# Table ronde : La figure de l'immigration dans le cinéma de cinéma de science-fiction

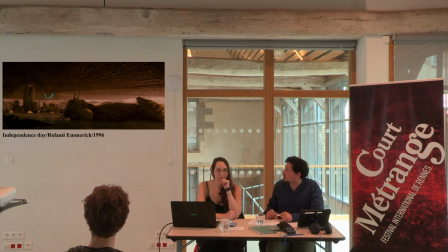246s
De manière générale, là on a pris l'exemple d'Independence Day qui est assez manifeste par son gigantisme déjà, mais aussi par sa structuration du plan, c'est-à-dire comment est-ce que déjà, d'un point de vue qui tient purement à la composition,
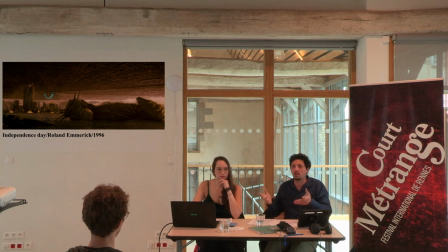261s
comment est-ce qu'on va faire pénétrer dans le champ un élément gigantesque et extraterrestre ? Et donc du coup, voilà,
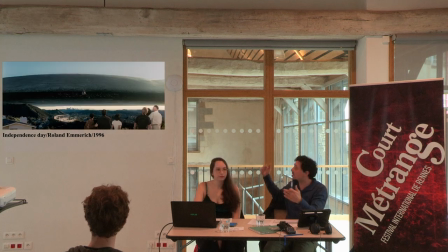269s
on a très littéralement l'altérité qui est représentée par un remplacement d'une forme au-dessus d'une autre ou d'une forme par une autre. J'utilise un petit peu à dessin le terme de remplacement parce qu'il est un peu obsessionnel,
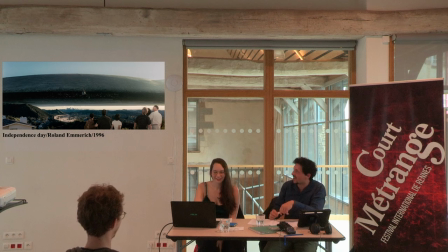284s
notamment dans la droite de manière générale, qui est obsédée, une certaine partie de la droite en tout cas, qui est obsédée par la figure, par le terme de grand remplacement. Et d'une certaine manière, tout un pan du cinéma, de science-fiction, parfois réactionnaire ou paranoïaque,
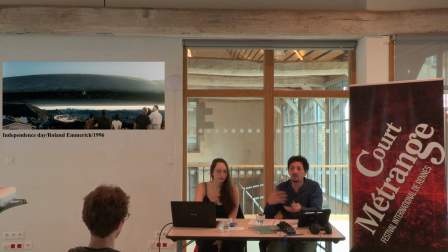303s
va justement s'amuser, d'un point de vue formel, à parler de remplacement de forme par une autre. On remarque ici, dans ce genre de plan, qu'on va avoir vraiment une impression de quelque chose qui va s'imposer à notre regard.
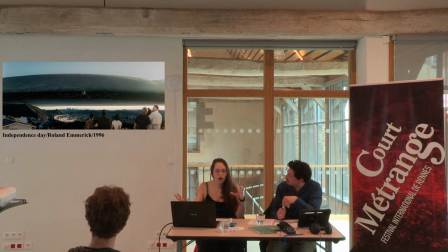316s
Et là où on devrait avoir le ciel, on va trouver une grosse masse noire. là où on devrait avoir un cadre d'un personnage, on va retrouver une contreplongée sur un personnage terrifiant. On va aussi voir beaucoup de choses assez énormes,
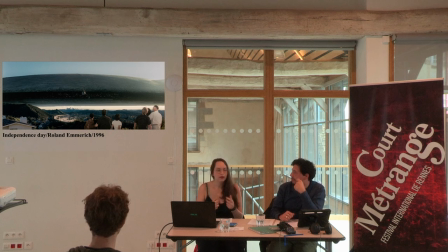332s
je pensais aussi notamment à Pacific Rim qui crée des espèces d'extraterrestres qui viennent de la mer mais qui sont tellement géants qu'on doit rentrer dans des robots pour pouvoir les combattre. Et quand ils apparaissent à l'écran, ce qui est rare,
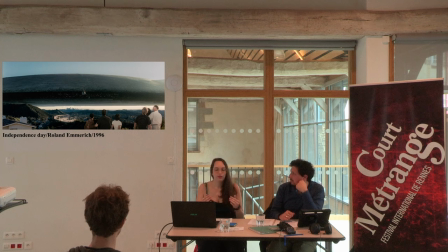347s
ils prennent vraiment une place énorme dans l'écran, donc même pour le spectateur, il va s'imposer à lui et rentrer à la limite, en fait, dans son intimité, tellement il prend de place dans son cadre visuel. Ouais,
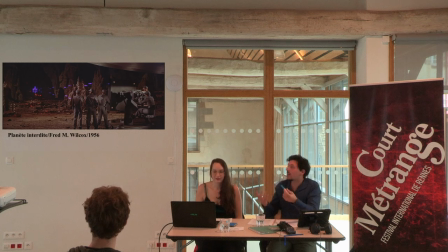366s
tout à fait. Là, évidemment, on a parlé d'une logique d'invasion par le visible. De manière très naturelle, on va pouvoir aussi s'intéresser à un autre phénomène, parce qu'il y a deux choses qui vont, on va dire, créer l'altérité par rapport au phénomène d'invasion alien.
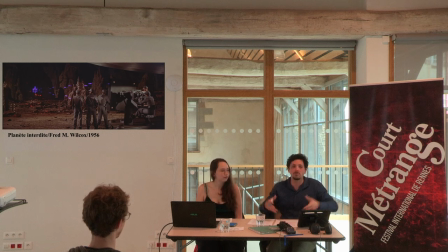380s
C'est soit effectivement une invasion massive et colossale et gigantesque dans le champ, dans la caméra, dans la composition, soit une absence. Et donc là on va parler justement d'une invasion par l'invisible, ou par le cinéma on va parler de hors-champ sinon.
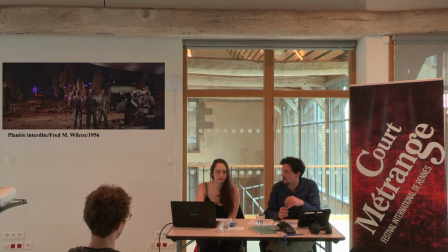396s
Et ce qui va nous intéresser aussi c'est de voir à quel point cette invasion extraterrestre peut s'opérer par le hors-champ.
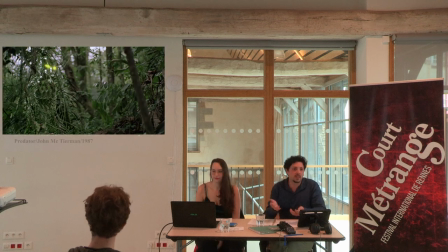404s
moi j'ai un exemple qui est celui de Predator de John McTiernan, un film de 1987 qui est hyper intéressant parce que justement la perception de l'autre évolue au fur et à mesure du film il y a quelque chose d'extrêmement progressif dans la manière de faire muter finalement la mythologie alien
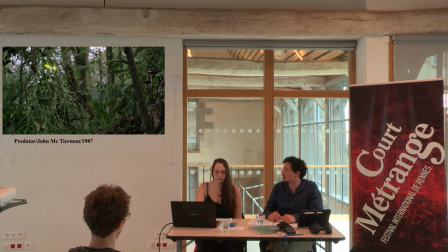421s
au fur et à mesure le film est très intéressant parce qu'on va partir de l'invisible
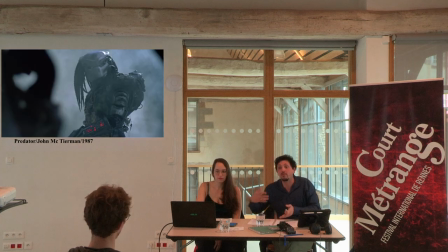427s
pour aller vers l'altérité visible et finalement on va déboucher un effet de miroir C'est ça qui va être intéressant. On est face à un alien qui utilise un camouflage optique, qui se fond dans un environnement qui est celui de la jungle, dans lequel le corps de Marines...
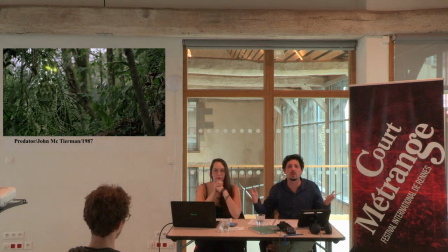442s
Je ne sais pas si vous avez vu le film par ailleurs. Qui l'a vu d'ailleurs ? Je me posais la question. Non ? Une partie en tout cas. Voilà, on a un corps de marine qui va s'infiltrer dans la jungle, qui va se retrouver dans un environnement qui est, on va dire,
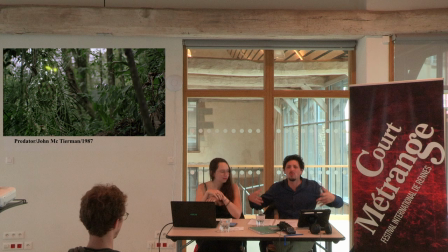459s
dans lequel il est, on va dire, c'est des marines musculeux, lourds, etc., qui vont se retrouver dans un environnement qu'ils ne maîtrisent pas. Évidemment, ça va faire écho à un traumatisme collectif américain qui est celui de la guerre du Vietnam, par rapport à cet environnement où cette force, cette puissance virile va se retrouver, comment dire, inefficace,
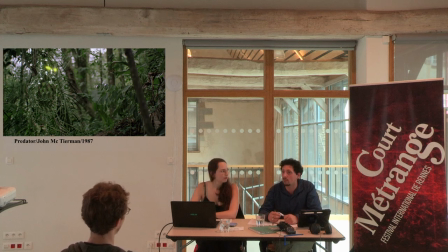479s
impuissante par rapport à l'environnement de la jungle. Et donc, on a cette créature qui a priori, on ne sait pas vraiment de quoi elle est faite, mais en tout cas, elle va habiter petit à petit le hors-champ.